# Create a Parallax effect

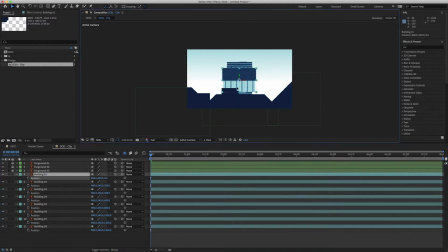257s
There we go. And then all I'm going to do now is just reposition them just around the composition so they look appealing. So obviously as they get further away, they get smaller. But what we can do with that if we need to try and fill the space, just scale them up slightly.
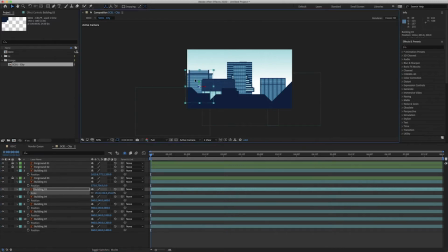272s
Because these are done in Illustrator, they are vector, so they will not downgrade, they'll not pixelate. So I can scale this dude up as big as you want. And you can see it is getting a bit pixelated, but all you need to do to fix that is click this little raster icon here and it goes to full
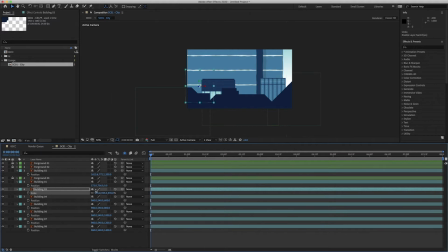290s
quality again, but I don't want to obviously make my button that big. So 150 should do. Then building 4, I can can probably put here, make that one a little bit bigger as well. So I'm just eyeballing these now, like there's no rhyme or reason to any of these.
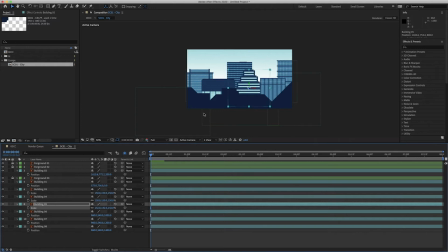308s
Just trying to make it fill the screen so I don't see much sky. And obviously I'm scaling these up quite a little bit on some of them. So we'll probably have to click that little raster button on a few.
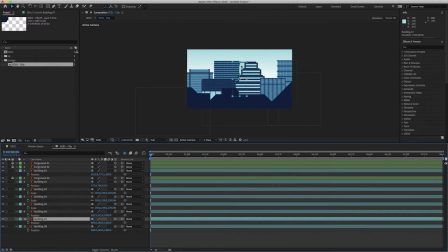323s
But as they do go into the distance, you probably do want them to get a little bit, feel like they're getting a little bit smaller. But you just don't want them to disappear. And the last building, I'll stick here.
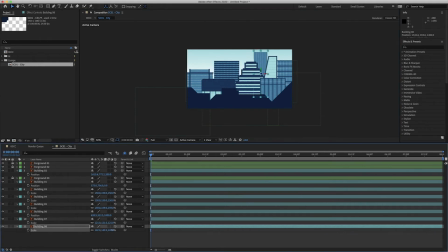340s
I'll make this one quite big, so it looks like a big skyscraper.
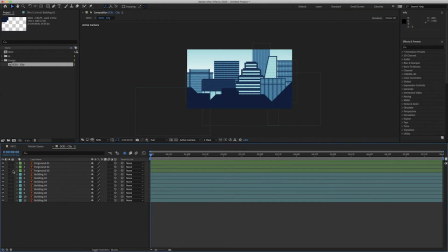353s
Probably move these foreground layers down a little bit so we can see a bit more of the buildings. Just move them over slightly. There we go, that feels a little bit more balanced. Move that one down a bit because we're seeing a bit of white space. There we go.
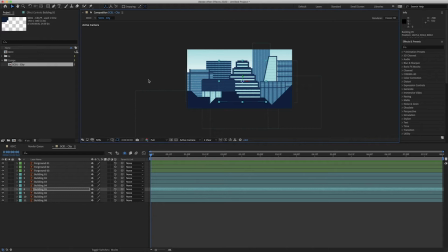371s
So these layers are in 3D space, and to show that, we can change our view. So at the minute, this little icon here is having one view. But if we go into two views, this right one here stays your active camera, so that's what you're seeing in your composition.
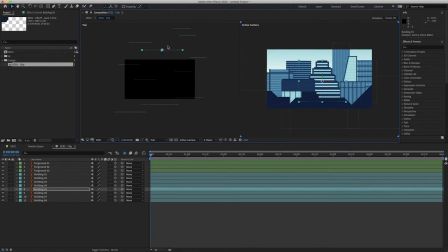384s
But this is your top view, and that shows you the depth of these layers. So that's minus 900, that one will be zero, and so on. So you can see they are actually laid in depth, and that'll really help us down the line.
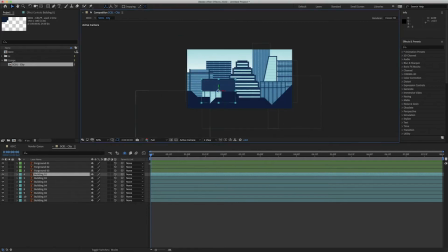400s
So I'll go back to one view because we know that they're in 3D space. And all I'm going to do, just because they do look a little bit pixelated from time to time, I'm just going to click that raster and just make them all pin sharp because they're vector. So I'm going to add a camera in now. So to add a camera, you can right click, do new, and then camera.
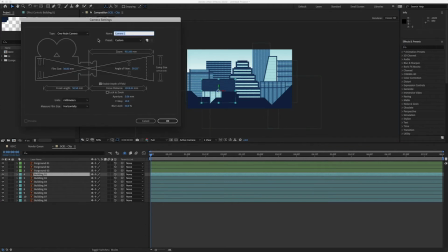421s
We do want it as a one node camera. A lot of these will be pretty standard. You want to make sure you've enabled the depth of field because that will add natural depth of field, which I'll show you in a second. And the f-stop we can change. So I'm just going to press OK.
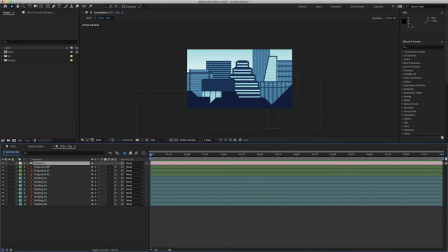438s
And then to have our parallax effect, what I'm going to do is on the position, I'm just going to add a wiggle effect. A wiggle expression. So I've pressed Option on my keyboard and clicked on my little stopwatch, and that's opened up my expression window. All I'm going to type out is wiggle bracket, and I'm going to do
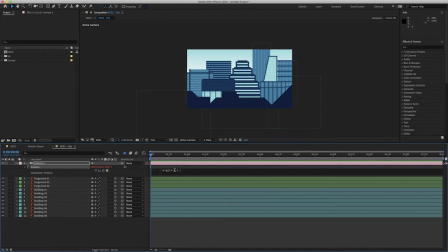459s
0.5 comma, let's do 75, and let's see what that looks like. So now basically all that's doing, that's moving the camera around. Every 2 seconds it should move 75 pixels.
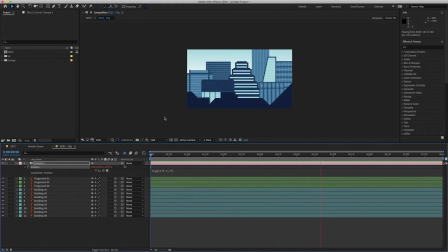476s
So I'll just fast forward that because it was taking a little while on my machine. But you can see now the camera is moving slightly, and it's making everything feel like it's got depth to it. Everything's moving at a slight different speed. And there's not even any keyframes on this animation. It's all just one expression, but all the buildings are moving, so it looks really nice.
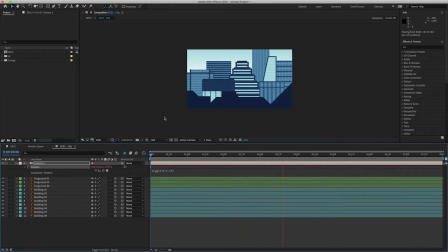492s
So I can see a few little issues that have happened. So this little building here, I can see a bit of white space. So I can fix that by just either scaling up or moving it down. But what I want to show you first is how to get, because it's all still looking quite like flat.